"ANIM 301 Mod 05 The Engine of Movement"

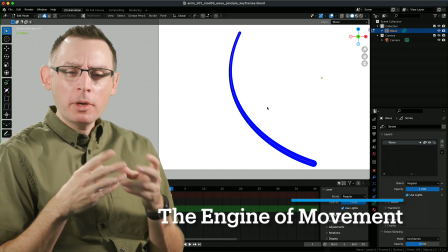(0:02)
as we start to work with our little tail whip animation, I want to start figuring out where the engine of the movement really resides.
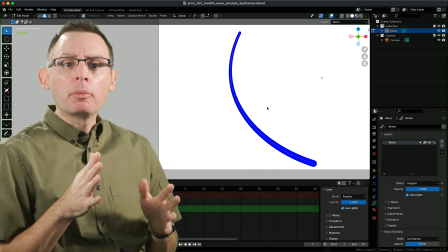(0:08)
And that's kind of job number one for us as animators.
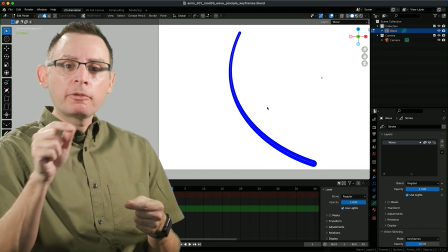(0:11)
We've got to figure out what is generating the movement and how the rest of the form is going to respond to that energy that's been created from that generation.
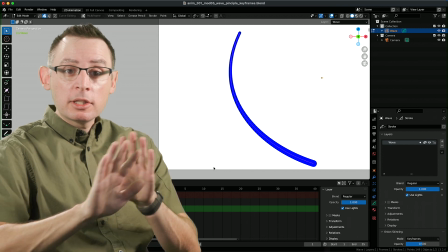(0:19)
So let's go ahead and take a look at it. This is the unanimated version of this project file.
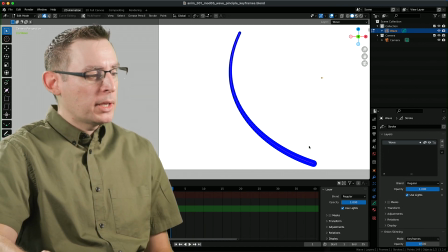(0:23)
So I need to go ahead and start establishing all the keyframes. And I think I want to have the engine start down here.
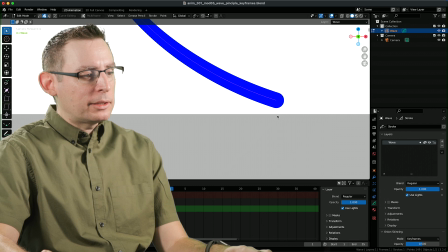(0:29)
Since the engine of the movement is going to be the base of the tail, I need to be very mindful that I'm not
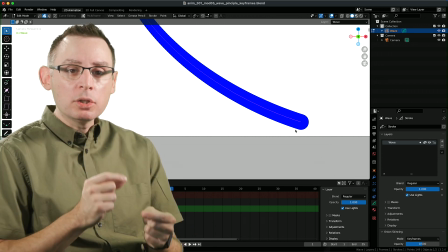(0:35)
accidentally changing the location of this engine across the entire animation itself.
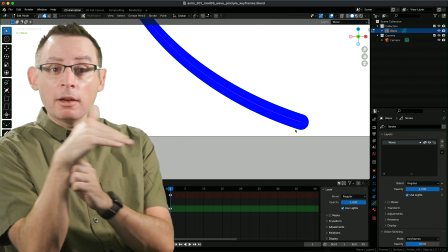(0:40)
I want this to look like a hinge, and then everything is rotating and flowing and following that hinge as it goes throughout the animation itself.
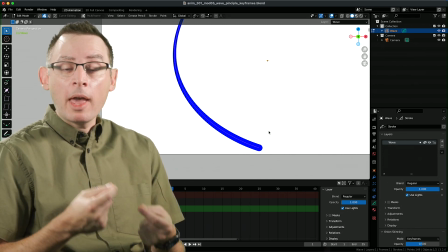(0:48)
I'm going to do all of this work with curve editing mode on this simple little stroke.
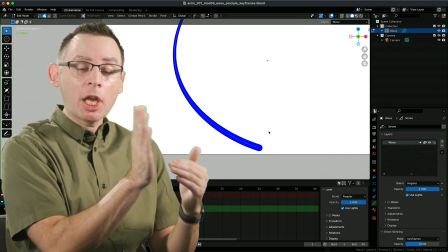(0:53)
It's a great, easy way for us to organically change the form of this. What we don't want to do is something like this.
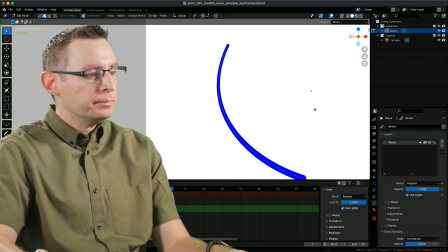(0:59)
I'm going to jump into edit mode here real fast. We don't want to work with all the individual dots.
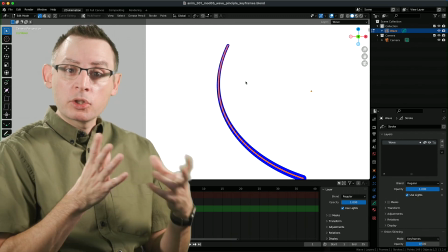(1:05)
In addition, we also probably want to avoid the sculpting tools at time in this process as well.
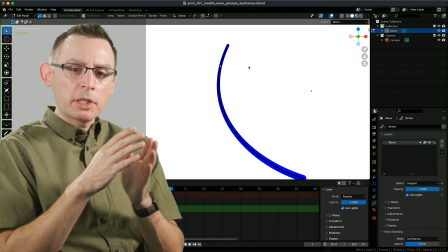(1:11)
The curve editing tools, especially on organic shapes like this,
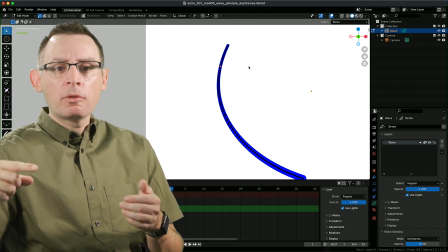(1:14)
do a wonderful job of creating a nice consistent form going across the entirety of our surface.
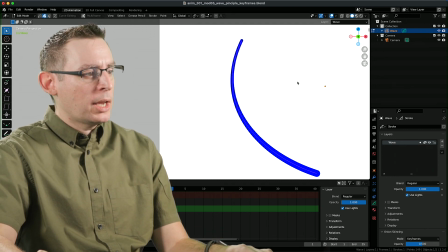(1:20)
So let's jump back into strokes, our stroke selection state, and I'm going to turn on curve editing.
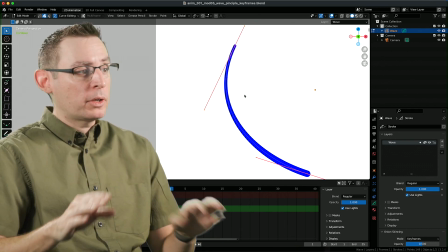(1:26)
And I think I'm just going to have 2 points, which is absolutely perfect for what we want to use and what we want to accomplish in this moment.
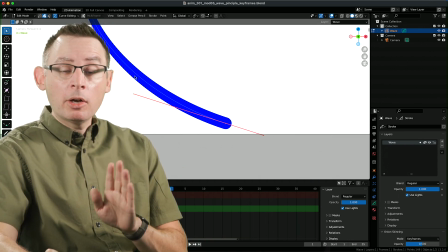(1:32)
Because what we can do, let's go into with curve editing on. Now I can return to my vertex selection state.
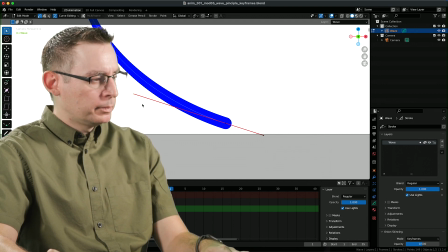(1:39)
Grab the vert that represents the handle that I want to work on, this guy right there. Yeah, and just simply grabbing it is all that I really need to do.
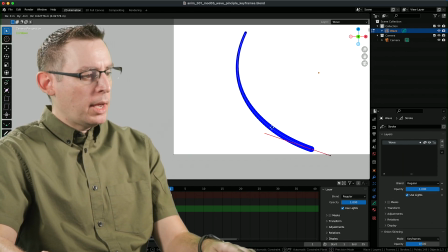(1:47)
Excuse me. Let me zoom out some so I can see what I'm doing. Yeah, because now I can just grab it and have a wonderful change in location.
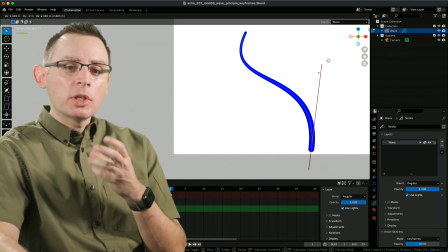(1:56)
I can really start crafting some beautiful curves in here, which I can use to my advantage to really kind of craft this wonderful form.
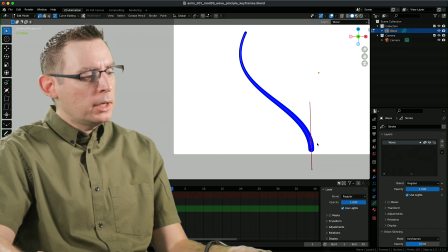(2:05)
I'm not going to touch the bottom one,
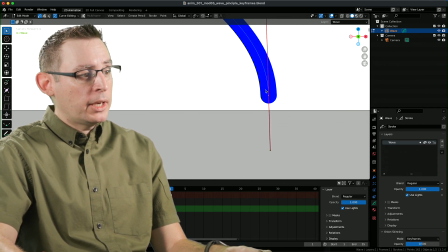(2:07)
the bottom handle, this guy way down over here, and I'm definitely not going to touch the root of my entire chain.
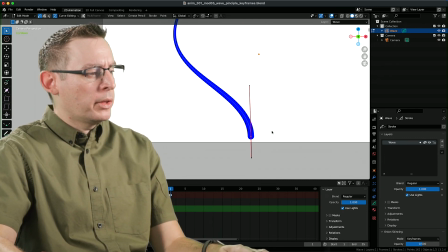(2:15)
So I got to be a little bit careful of how I want to do all this. Okay, I'm going to go back in time a couple steps.
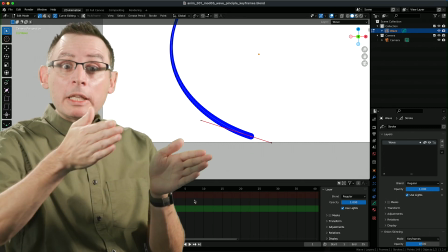(2:19)
This is the first pose. I'm going to start to linearly add a whole series of keyframe drawings throughout my timeline.
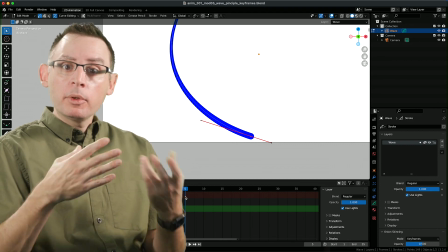(2:25)
So let's just do every 5 frames or so. And then I'll go back in and figure out the appropriate spacing that I want just to communicate the movement that I'm after.
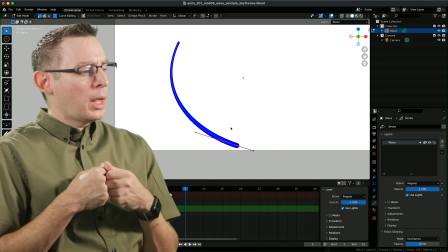(2:34)
Okay, so I know that I'm gonna try and make this a loopable animation.
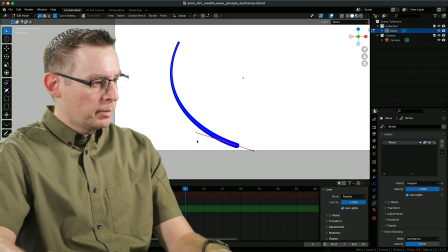(2:39)
So I think what I'm going to do here is that what I'm going to do is that before I go any further, I'm going to arbitrarily duplicate the keyframe on frame 1.
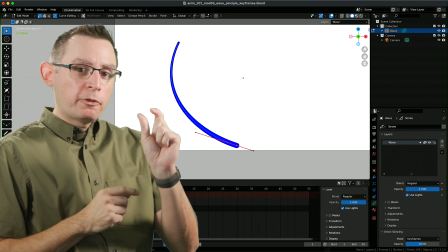(2:51)
Since I want this to be a loopable animation, I want the first frame and the last frame to be identical to each other.
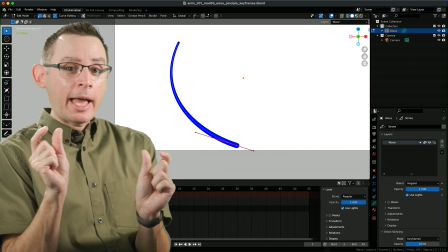(2:57)
We're not going to render that last frame, but we need to have that last frame in our sequence so that we can create frame 54.
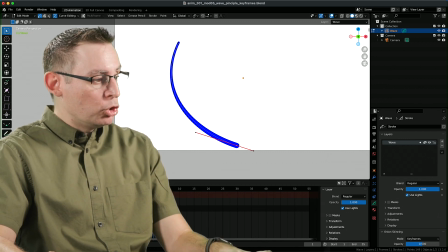(3:04)
So I'm going to put, or frame 55, excuse me, I misspoke. So I'm going to duplicate my first frame, and I'm going to put it on frame 56.
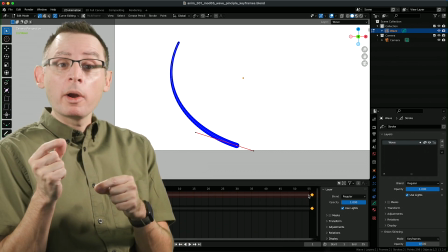(3:12)
That way, I have a good target of where frame 55 needs to be.
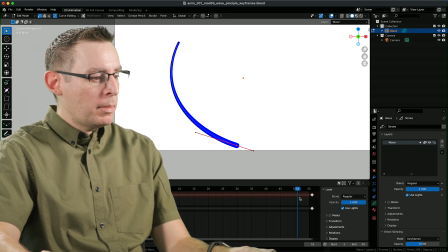(3:17)
Okay. So the first frame and the last frame already done. We don't want to render that duplicate frame because then it's going to pause for 2/24ths of a second, which I don't want to see. I want it to just seamlessly loop over and over and over again. Okay, now the challenge here is that since we want the first frame and the last frame to be identical,
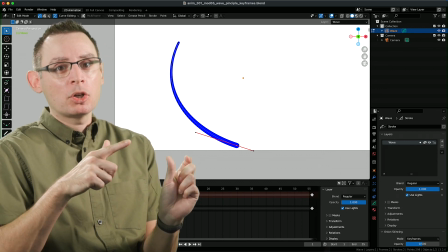(3:37)
if we were to change the first drawing, we got to make sure that we overwrite that frame on frame 56.
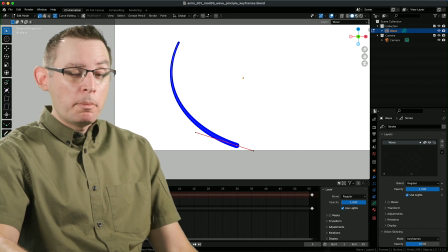(3:43)
Okay. All right, so I have some big decisions here on how I'm going to do this.
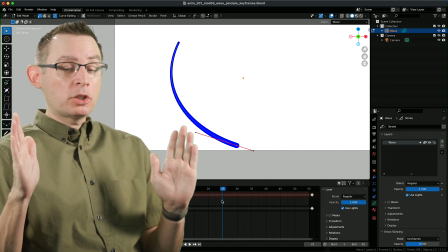(3:48)
I think what I'm going to do is establish the basic structure of some of these keyframes pretty early on.
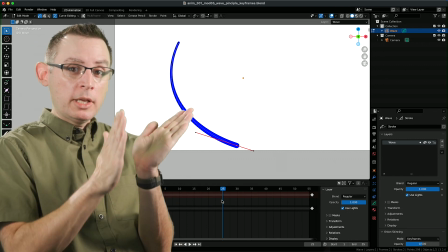(3:53)
I want to establish maybe the start and stop of one entire whip.
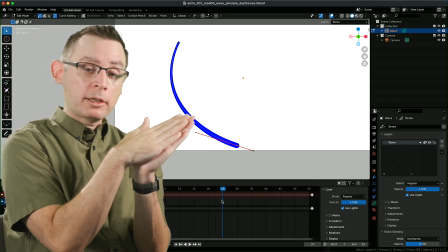(4:01)
So I want it to go from left to the right and then back to its starting location. So where is that rightmost pose?
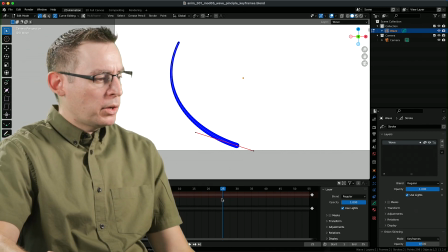(4:07)
Well, let's kind of just figure this out here real fast.